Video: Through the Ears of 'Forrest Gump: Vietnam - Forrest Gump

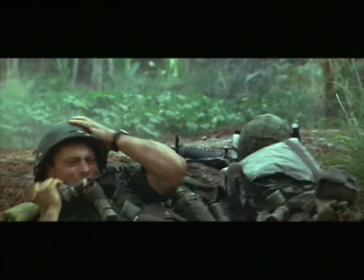But all of the handling of the guns, the cocking of the guns, etc., is handled by Foley.
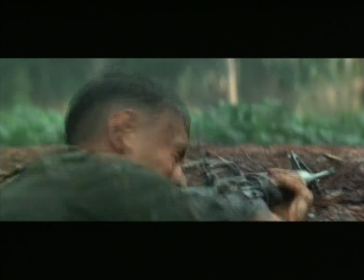And finally, it's completely convincing that you're hearing somebody move and handle this gun, and you believe that it's the actor. In addition to dialogue and Foley, we have several categories of sound effects.
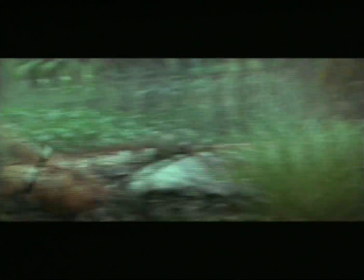In this battle scene, most of them revolve around guns, mortars, explosions, bullets. The tracers, which are the visual images of the bullets flying by people's heads, were quite a project, partly because those visual images were created by ILM.
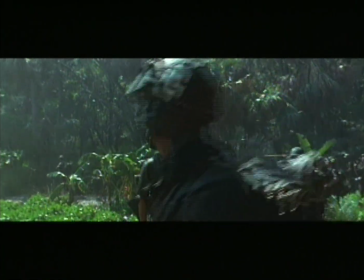They were a visual special effect. When I saw what they looked like, it was clear to me what I needed to do.
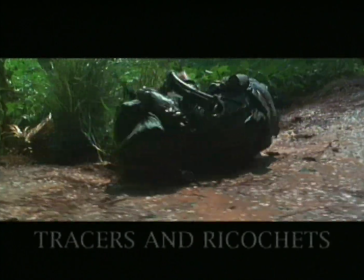We went out and took
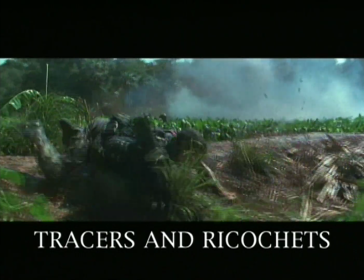various calibers of rifles and fired them at the ground at oblique angles,
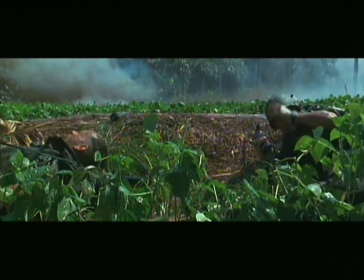and I knew from experience that that would give us good ricochet sounds.
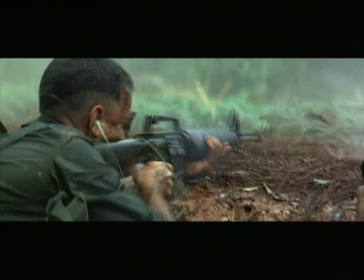And one kind of ricochet that you get, if you fire a bullet at a hard object and it bounces,
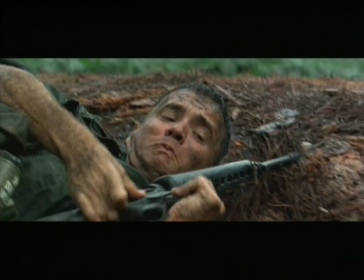it causes the bullet to tumble end over end sometimes. And as it tumbles end over end, it makes a kind of whistling sound.
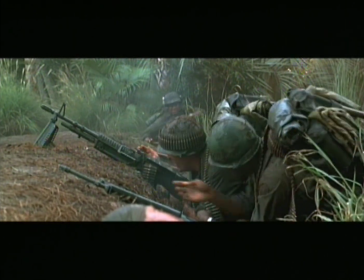But sometimes it doesn't really make a whistling sound, it just makes a kind of whirring sound just as it goes through the air.
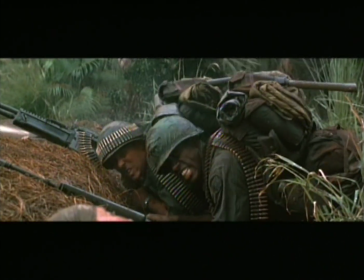And as soon as I saw the visual effects that ILM had done for the tracers,
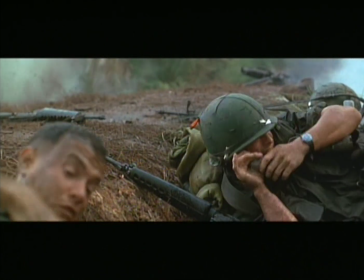I thought I can take pieces of that kind of ricochet and make that work for the sound of this bullet flying by people's heads.
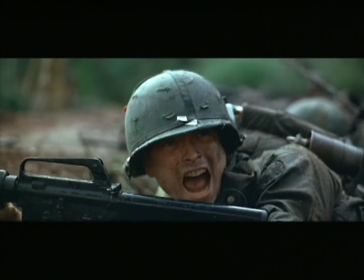So, in fact, the sound of the tracers is not really a tracer.
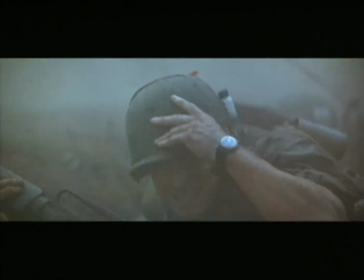It's a bullet ricocheting off of something, but it's what worked best. In fact, the mortar sounds in the battle sequence are a combination of various kinds of sounds.
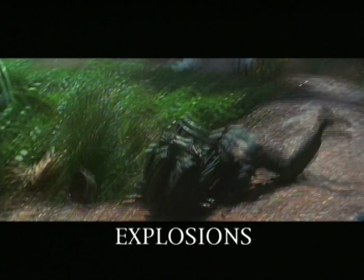Some of those sounds are actual mortars. Some are other kinds of bombs.
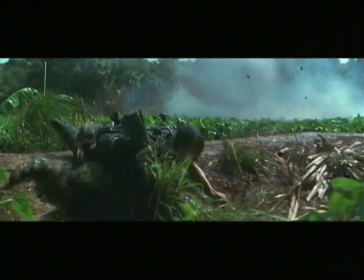We also blew up cans of gasoline. Very often when you're doing the sound for a film,
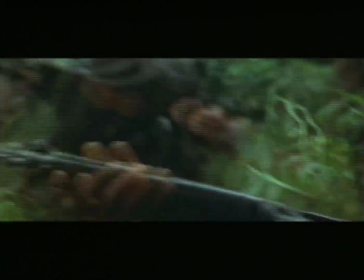you find that the actual thing that's on camera doesn't make the kind of sound that you need it to make.
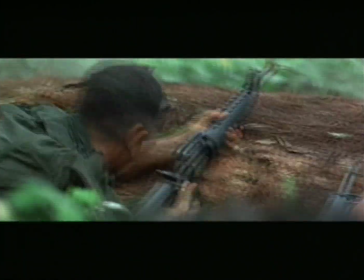Because when you start doing sound design for movies,
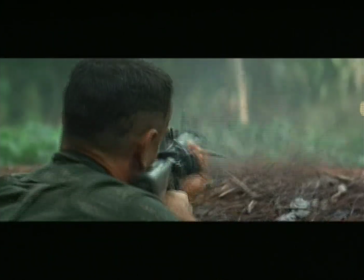you quickly learn that it's the emotional or dramatic content of a sound that's the most important thing,
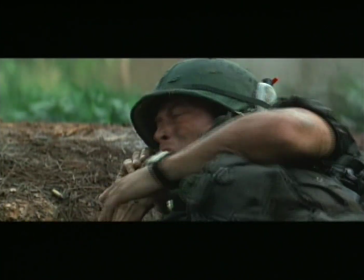not always the authentic, literal object that you're filming.
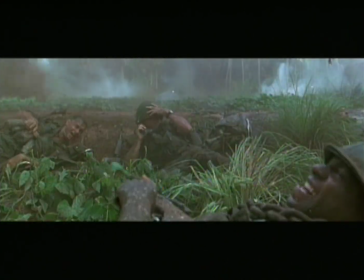And so you have to sort of divorce yourself from the literal in a way and just listen to sounds in kind of an unbiased way and think,
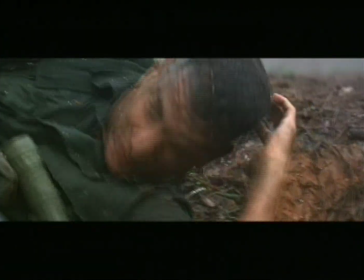how does that sound make me feel? And so though we certainly had lots of recordings in our library already of mortars landing,
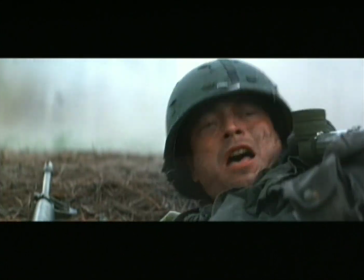we decided that they just weren't powerful enough or evocative enough,
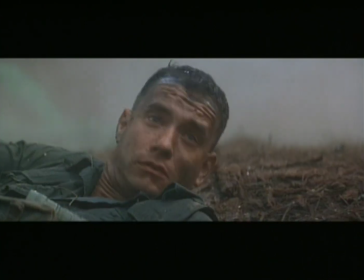and so we sweetened those with lots of other sounds that more or less relate to things exploding,
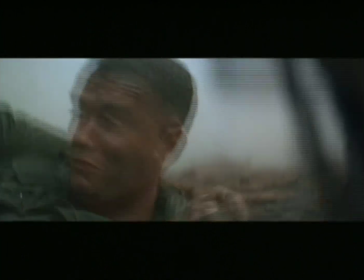blowing up, fire, etc., but many of them had nothing to do with mortars, and quite a few of them we recorded at Skywalker Ranch.
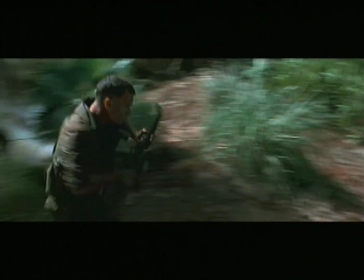I was not in Vietnam. I know quite a few people who were, and I can only imagine the emotional intensity of being in a battle, and so that's the area of my imagination that I called on when I was trying to orchestrate all of these sounds to make it seem as horrific as it is.